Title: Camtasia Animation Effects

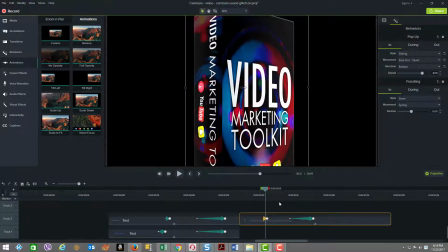So if you can see how that played out again, I'm just going to go back. You see how it jumped? So it came boom right into the foreground looking at you close. And then again, the
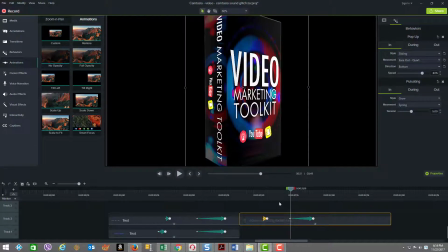behaviors going on in the background, and then the next begin keyframe physical location is right there,
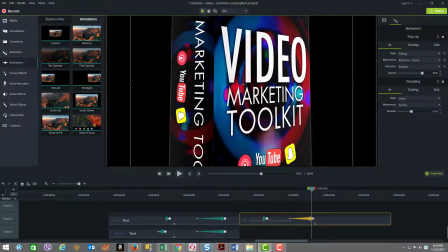and then the end keyframe for the next piece is even closer. So we get this sort of jolted and jumping effect. And that's how we set up the custom animations.
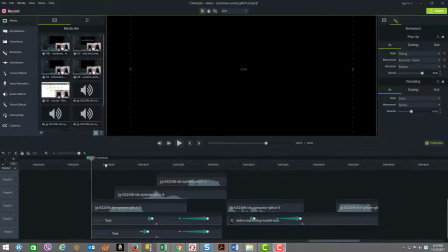In the next step, we added the sound effects, and what I want to share with you is, as you can see, there's 1, 2, 3, 4, 5 sound effects that have been added overall. And the first sound effect is tied to the entrance of the text,
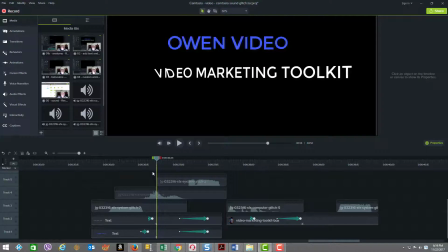and then the second one coincides with a big jolt or jump in the text, and then the third one relates to making a sound as the texts converge.
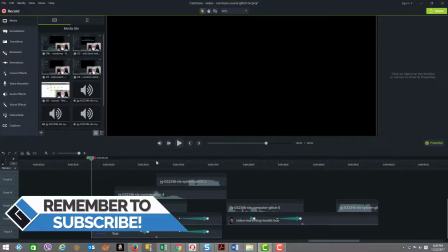And we're going to see how that plays out, so let me just play the first part so you can see the timing of all of that.
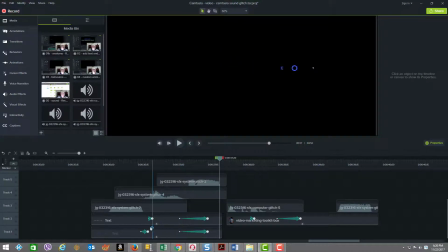So you can see that all nicely coincided with the movements in the animations. And in the last part, we also have a sound effect. This one's a little longer, but you can see there's a little glitchy, more pronounced glitch piece in the middle because it's a little longer, and that coincides again with a jump in the way the product box comes out at us.
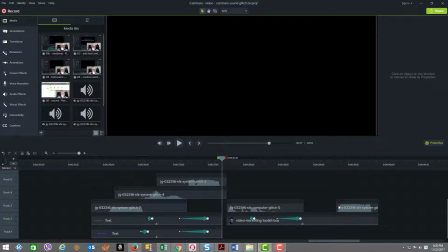And then we have our last major sound effect tied to
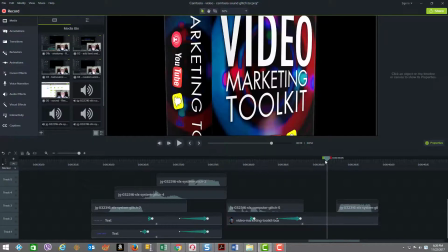the outage when we exit the product display down here,
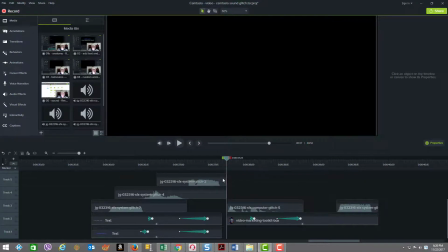and that sound just makes it nice as a way to finish it. So here we go. Let's see how that sounds. The last piece is
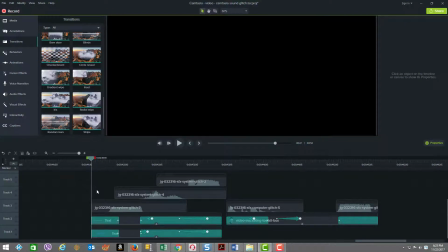the secret sauce, my favorite secret sauce part anyways, which is the transitions.
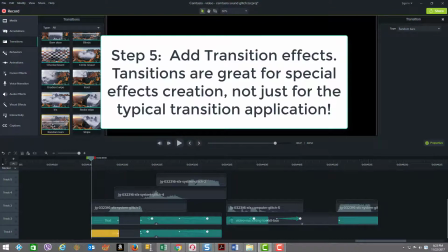As you can see, these green bars are all the transitions. And I used for the effect right here, this transition called random bars.
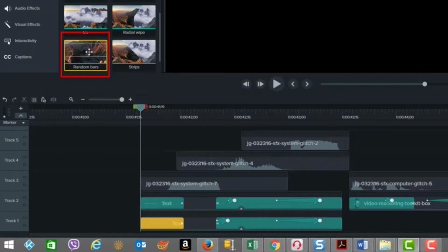And as you can see by the random bars going up and down, that this could be a cool effect for a glitch.
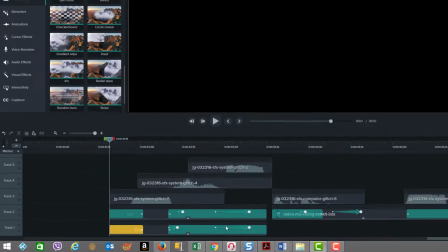And I've applied that on, on all the clips. And what's interesting is I've used it in a pronounced, pretty significant way.
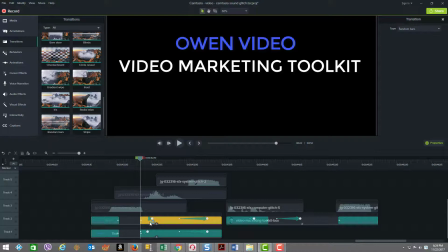Like this particular one here, this random bar is quite long from the end. And in the middle, it's only in the middle here that I have a little open piece where everything is clear.
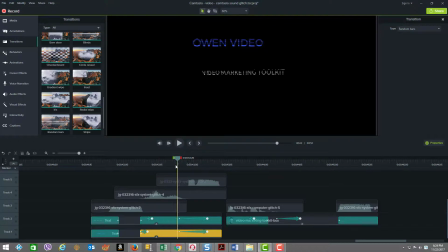But then we get into the bars and you see it all going all over, the bars all over the text.
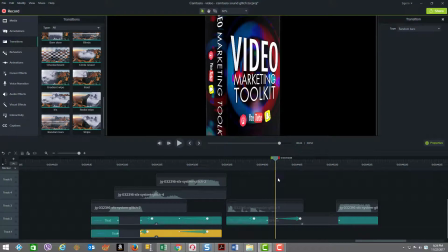And likewise in here, the bars are all over the box. And then you have the clarity to see the print clear, and then the bars again.
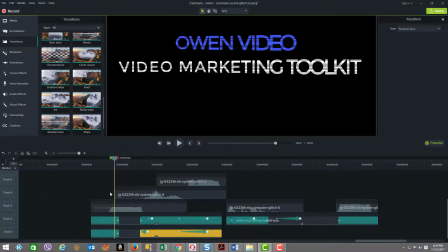If you notice, I've tried to tie all the most of the glitch effect, when I say that, the random bars, to the points where there's sound, and it just has a really nice effect.
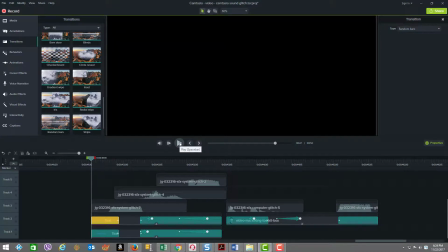And let's just see how that plays out. Watch the bars, focus on the bars, and focus on where you see it being clear without the bar effects to get the overall impact. Wow, creating special effects in Camtasia is great fun, and you can produce some great assets for your video marketing with a little experimentation. If you want to look more closely at the sound glitch example I created here and use it as a template for getting started,
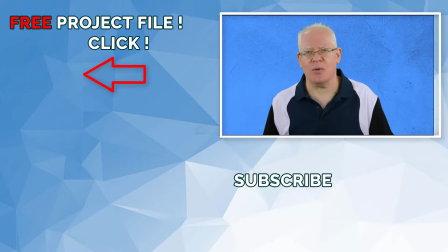then go ahead and download my free project file now. All you have to do is click on the link provided in the YouTube card above or in the video description below. If you're into video editing and creating videos and you want to learn more tips on how to succeed with video and video marketing,
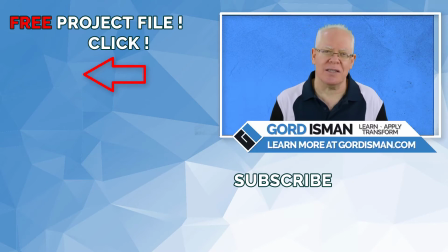then be sure to hit the subscribe icon on this page. I'll see you in another video soon.